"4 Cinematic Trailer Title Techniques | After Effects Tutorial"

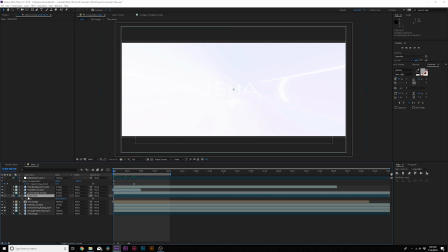i want to grab some of these elements here like the lens dust well and i would like to do is add wiggle expression to the lens dust layer then i would like to
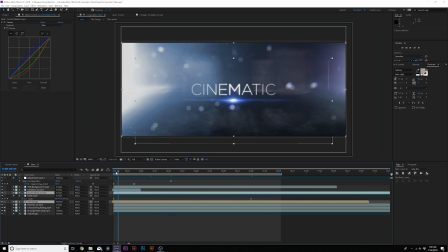animate with the accent street and our title and have it you know maybe move scale backwards into the scene or
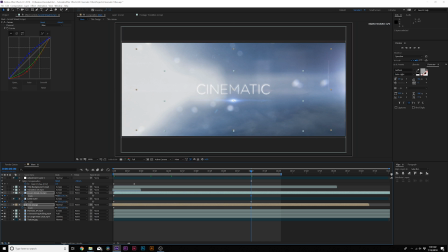it can scale forward but i'm going to move it backwards just by a touch not by much i'll
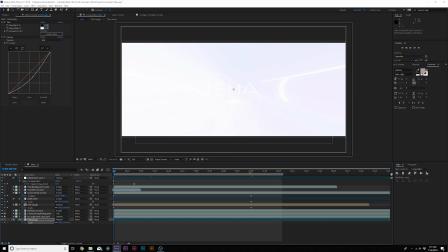also animate the background to scale towards us as well and
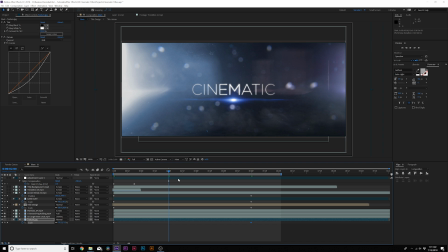we can create parallax by scaling in objects and scaling objects out and that helps add a little bit movement to this and then if
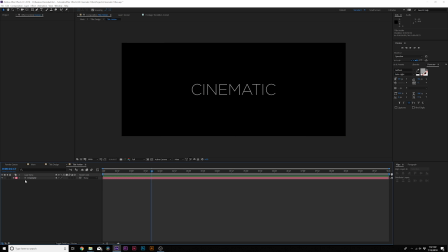we want to animate our title we can go back into our original title layer we can open up this layer go to animate and we say we can do like a tracking animation here and we can open this up
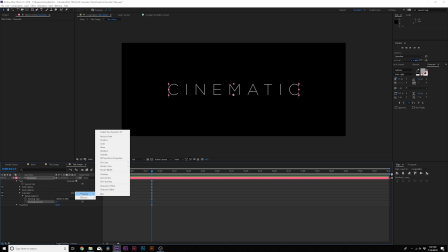we can also say add a blur to this and we can increase the
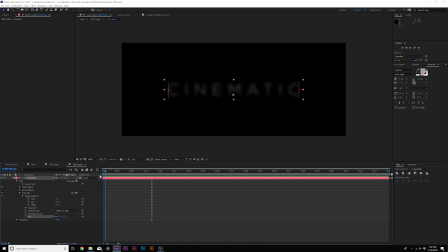blur of this and we'll move forward here to the beginning go to like you know add a keyframe for start and we'll move forward here by a few keyframes or a few frames and set it to 100 so this is simply what we have just like this and that will be reflected in
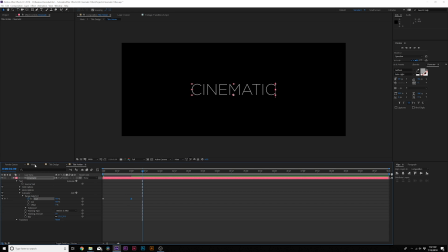our main composition and of course make the last key frame an easy ease key frame by hitting f9 on your keyboard and i'll tie all this together by creating a new adjustment layer
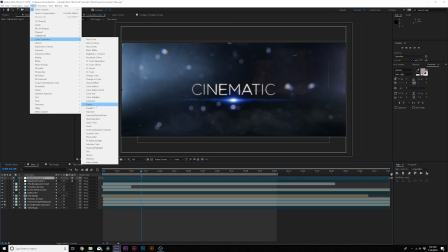and go to effect color correction and curves and we can create a little bit of contrast in the scene create
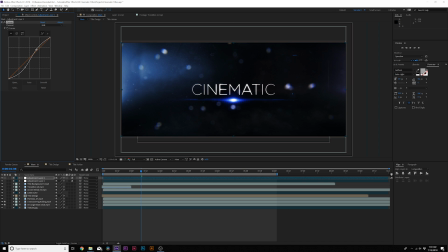a little s curve and that will make things a little bit darker be very careful when you do this because you can probably overdo it and we can add a touch of color to this so I think that looks amazing and a little bit of color correction could really go a long way to making the scene pop even more so I
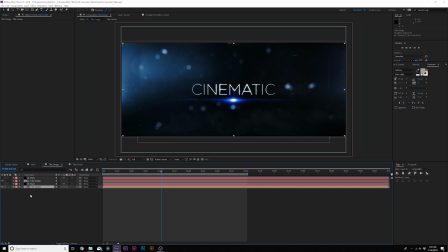will keep that in mind and of course when you're done turn on motion blur for all your layers go back into even your main composition here or
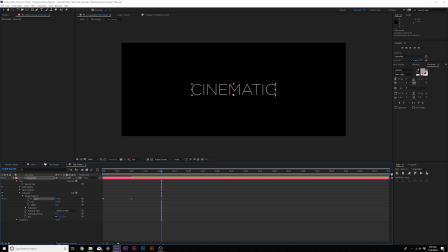your main title layer and be sure to turn it on the top and you should be ready to go so those are the four things to keep in mind when creating cinematic titles and that was actually eight so there's four so keep in mind you know you got to work with the flares the particles the title design and the atmosphere design, all that comes together. You don't have to use every element there, but that's a good starter pack. I would call this the four tip starter pack for cinematic titles. So hope you guys enjoyed this video and found it helpful.
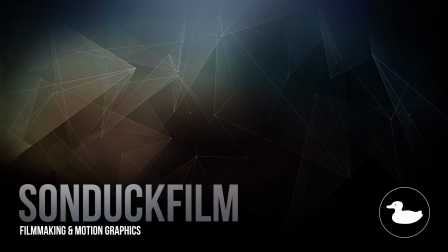And if you guys did, be sure to subscribe to our YouTube channel, Sunduck Film. We post two to three After Effects videos a week and hit me up on my social media networks. Those links are in the video description and always be creating.